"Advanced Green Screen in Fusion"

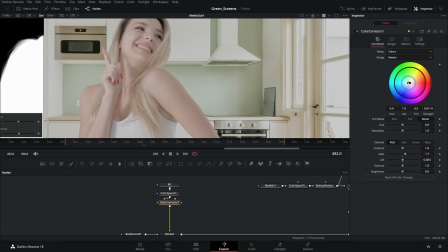16:22 So we can take the background here and just push this a little bit cooler, just a touch, to where it looks like these things match a little bit.
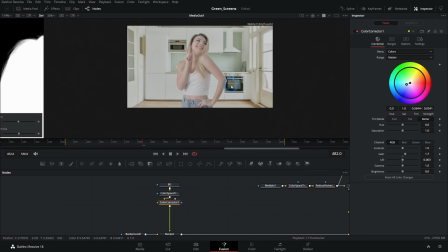16:29 So this white here looks pretty much like the white on her shirt. And there we go. The other thing we need to do is make sure that the lighting's matching pretty well.
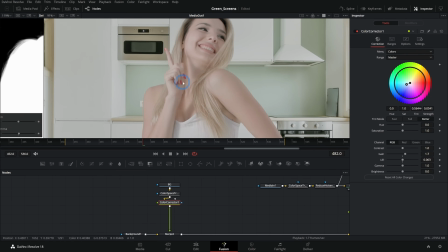16:37 The light on her is coming from the left, and the light here in the background is coming from the right.
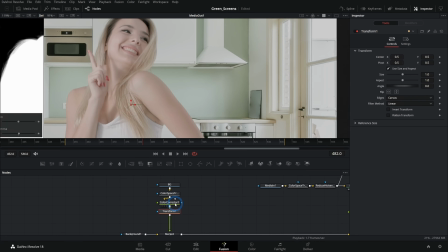16:42 So it's nice because we can just make a transform for our background and flop this so that we have the light coming here from the left,
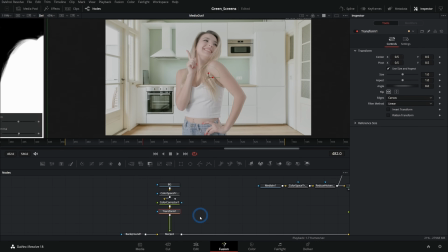16:51 and that's going to match a little better. And this is already looking better than it was. So here, if we disable this, here's before and here's after.
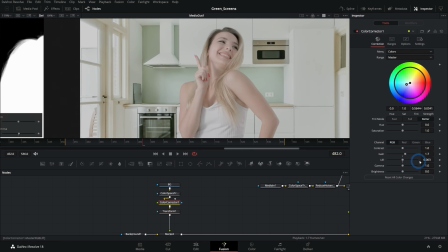16:58 It's already looking a lot better. Could even maybe take the background lift up just another touch, something like that.
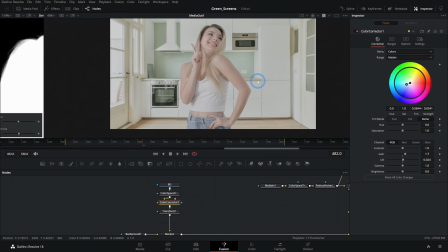17:06 And now we'll also have to think about the perspective here. This works the best when you know the focal length and the camera height and everything of both the foreground and the background. Unfortunately, we don't because we didn't shoot this green screen. We also didn't shoot the background, but we can roughly estimate this.
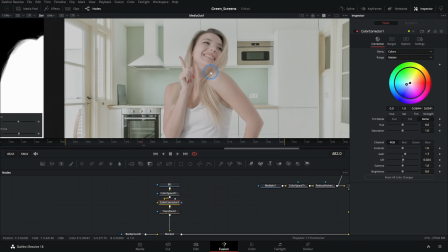17:24 This foreground looks like it was shot on kind of a longer lens. I would say maybe like a 50 millimeter or so.
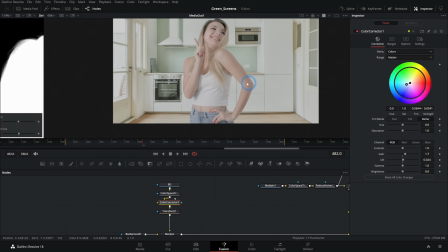17:31 And the height of the camera, I think, is probably around where her elbow is, something like that.
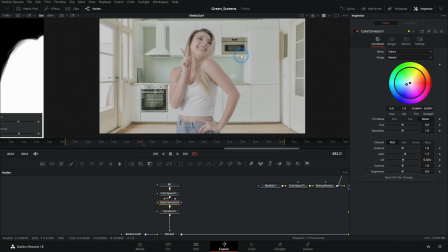17:37 So we want to make sure that the camera height matches. If you follow all of these lines to a vanishing point, everything comes together right around the top of this sink.
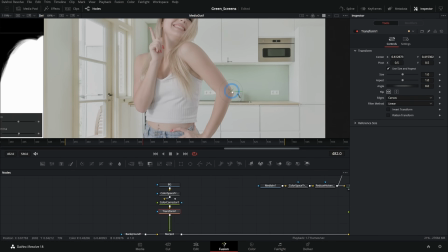17:45 So we want to make sure that the top of the sink and her elbow are relatively about the same place, something like that.
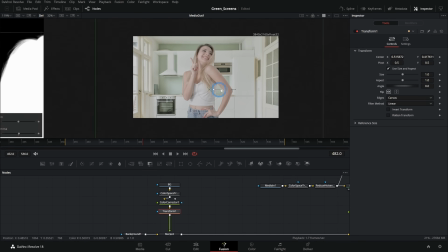17:52 We also want to make sure that the size of the background makes sense.
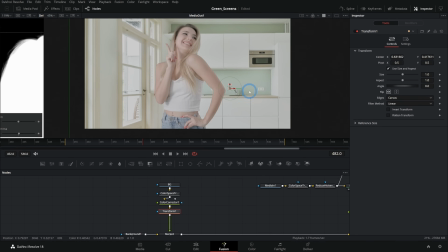17:56 This background is shot on a much wider lens, something probably like a 24 millimeter, something like that. It's kind of hard to guesstimate those things, but it's something like that.
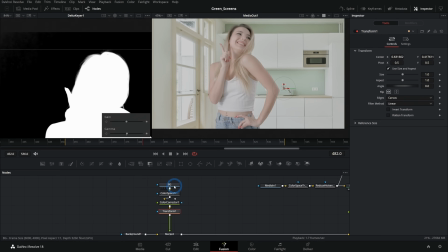18:07 Again, the very best thing to do is to actually know this stuff and have measured it and shot it yourself.
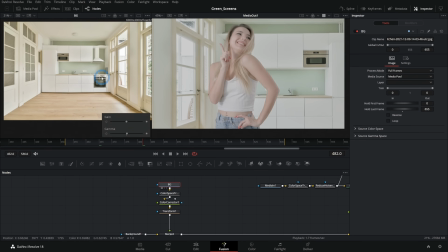18:13 But you generally don't get a wide angle shot like this without a wide angle. So I'm thinking something around 24 or 26-ish.
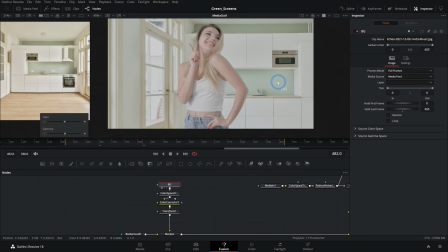18:21 And there's actually a formula to figure out how big this background should be based on the focal length and the sensor size of the background versus the foreground. I'm not going to get super into that because it's just crazy, but it ends up being about 1.3 or so.
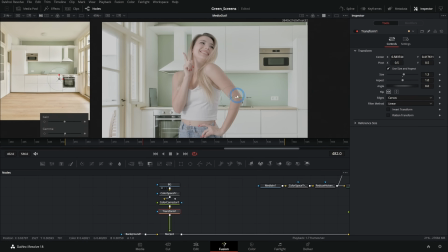18:40 And again, let's kind of adjust this background. And again, for this to be like exactly right, you want to have measured things, but for the sake of this tutorial, you want to try and get it close. Okay. So now we have our transform, and this is roughly put where it needs to be. And the last thing I want to do is blur this background a little bit.
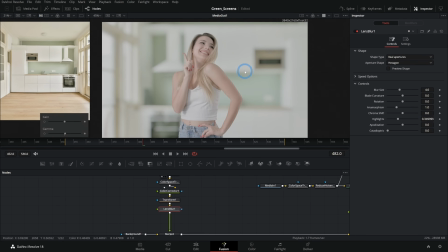18:57 So let's add a lens blur. This is, I believe, only available in the studio version of Resolve, but man, it's so great.
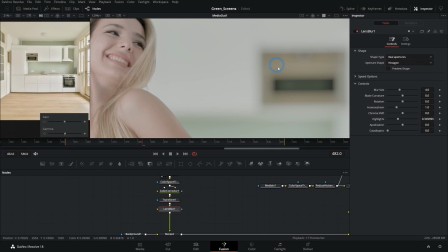19:04 It actually gives you this nice kind of realistic bokeh from the lens. I'll take this blur size down, and I just want to push it up a little bit just so it softens a touch.
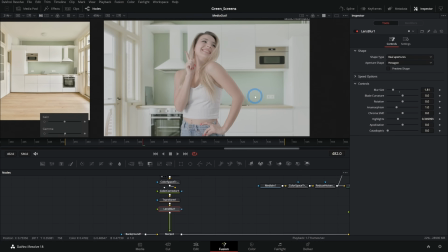19:15 And now we have a little bit more realistic background here. And you can kind of adjust this to taste. You might think this needs to come up or down, but it's somewhere in there.
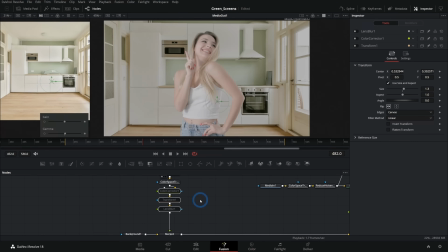19:26 And now we have a much more realistic composite here than we had in the beginning, where we just slapped something behind it.
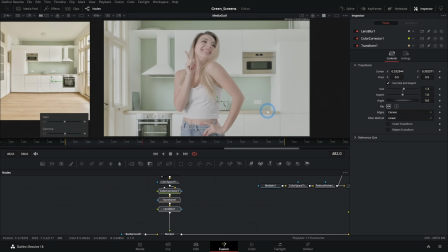19:34 This looks very green screeny. The other one is, you know, halfway believable. All from matching the colors, matching the lighting direction, estimating the sizing, the background, the vanishing point, camera height, all of that stuff is important. So here's a comp that I made earlier. Only other thing that we added here is this grain.
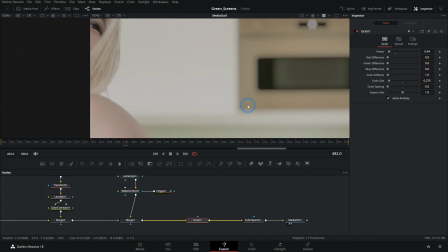19:51 It's important, especially if you're working with a still in the background, that you have some grain that kind of dances around, because that's what actual video footage looks like.
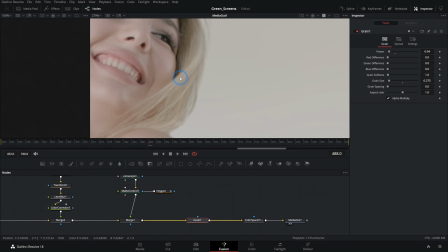20:01 And since we also removed the grain from our foreground, we want to add that back in and have that grain in the foreground match the grain in the background.
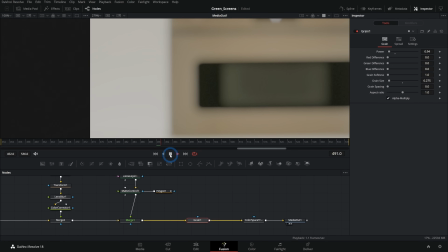20:08 If you want to learn more about grain and regraining things, let me know. We'll do a video on it.
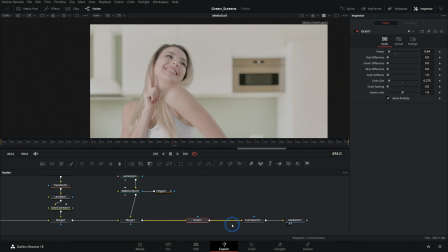20:13 But that's kind of the last step to make sure things kind of tie together. And here's our finished composite.
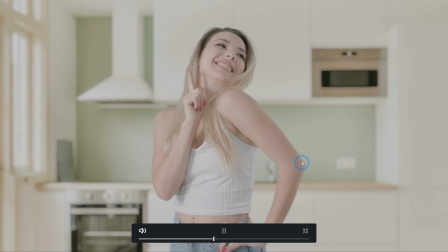20:18 Pretty good green screen, lots of nice hair detail, good detail here on the edges. And that's how you do it in Fusion. If you're getting into Fusion and you want to get a little bit more advanced, you like things like this, we have a whole course on it.